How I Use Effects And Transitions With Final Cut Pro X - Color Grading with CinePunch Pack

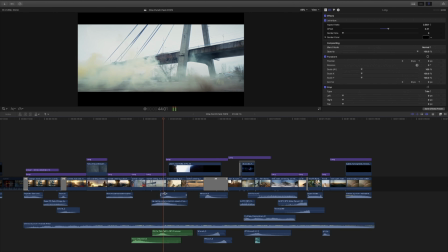[5:33]
I've got my sound design layered in there.
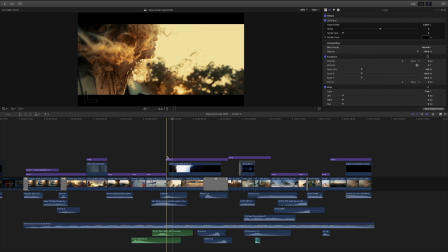[5:36]
For this shot, when I transition over, I went into one of the packs for the light textures and I used a light texture wipe.
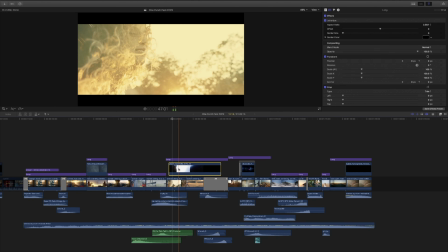[5:44]
Same thing with this, guys. You want to make sure that you go to your effects and you change your blend mode to screen or overlay like so. And then I actually did that. I put it on screen and I lowered the effect. You can play with this effect on how bright or low you want. And I had it around 80-85%. When I transition over, it lets this texture white light come right into here in the corner,
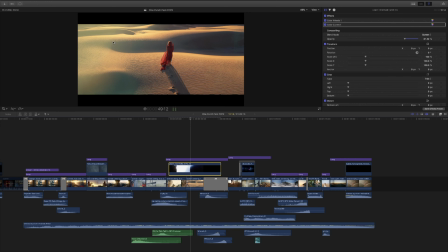[6:12]
which comes over into the next shot.
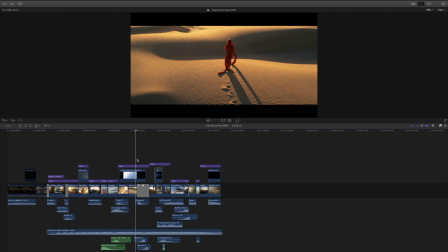[6:14]
Alright guys, for this next transition I used, it was like a zoom in, pan right, and then zoom out effect. So I layered it with 3 whooshes from the sound pack, and I will let you see what that transition does.
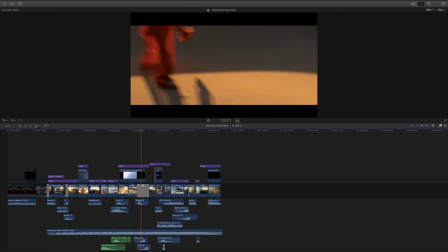[6:30]
If you remember from watching at the beginning, it zooms in to the right to the next clip,
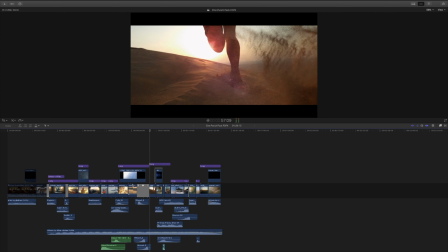[6:35]
and then it zooms out to let it breathe and let you see what's going on in the clip.
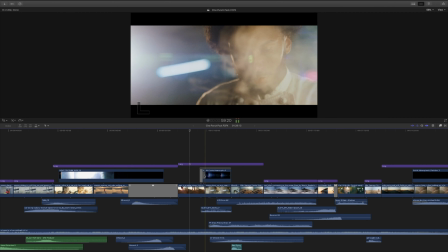[6:40]
I used a little, kind of like a little flash transition to go into this because of the lighting is very different. There's a lot going on in this clip. We've got the steam, so I added the sound effects of the steam, and I used a 4K Cook anamorphic cream in here.
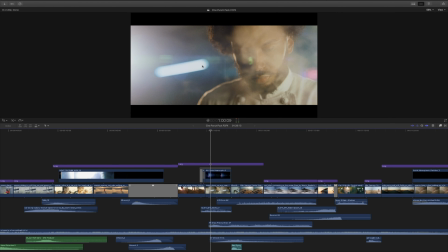[6:57]
As you can see right here, this flare coming, you know, it's supposed to be directed from this light or lighting, and that I added to give it some, you know, some character in the shot.
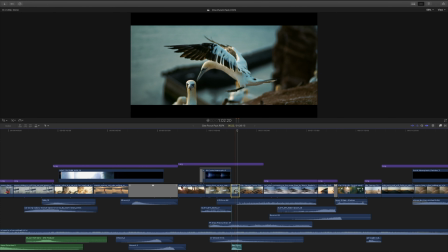[7:08]
All right, and on this one I used the LUT Master Blockbuster #1 LUT Master,
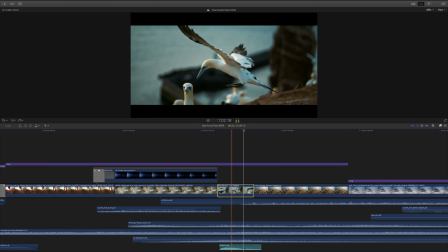[7:15]
which gave it a really nice cinematic feel to the footage with complementary colors.
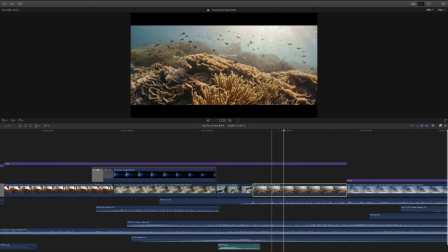[7:21]
I put the film damage control board light onto this footage, which gives it that all the scratches and kind of vintage look. I thought it was appropriate for doing this, so that's what I added. This shot, nice color grade from the LUT pack.
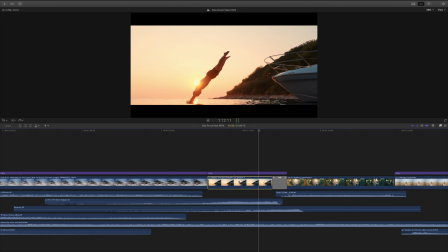[7:36]
Another LUT Master was the Epic Red Color Red Gamma. What it did is it just improved the color grading of this shot, coming up with a really cool transition effect,
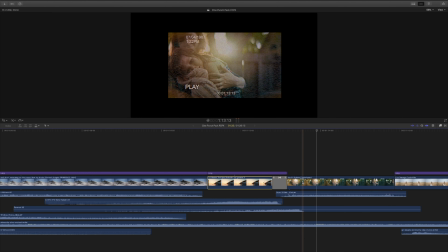[7:48]
and that goes right into your VHS VX Builder effect, which gave it this cool effect.
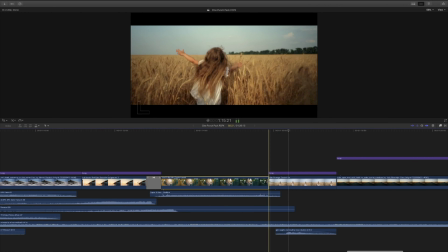[7:54]
All right, I brought that film effect right over into this shot with the film damage control. So this is more of a damage disruption type effect, old cinematic retro style feel to it.
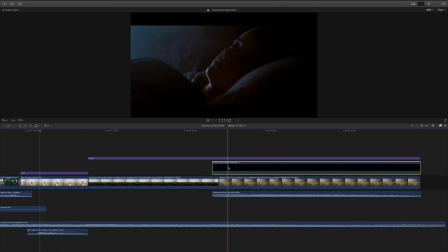[8:06]
This was just a normal shot. Alright guys, to top it off, I added a subtle atmospheric particles effect #3, which gave these dust particles in the scene because it's as she had a dream of all this stuff, wakes up, and you know, typically rooms have dust in it like this, you just don't see it,
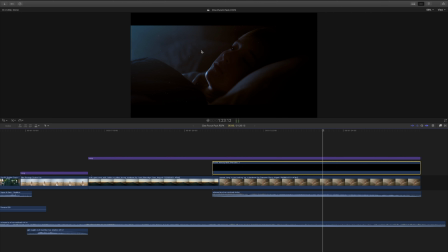[8:23]
but when you backlight dust, it does show up particles, anything like that, or rain. So guys, you got to go down to the description right now. I've got 2 links in the description to bring you to these amazing plugins.
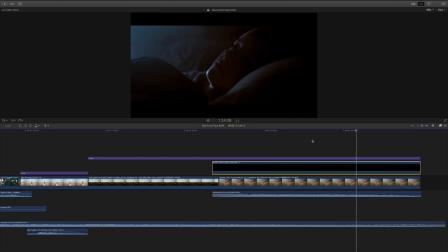[8:36]
So for more content, guys, like this, hit that subscribe button below, hit that notification bell, and click all, and I will see you guys on the next video. Peace.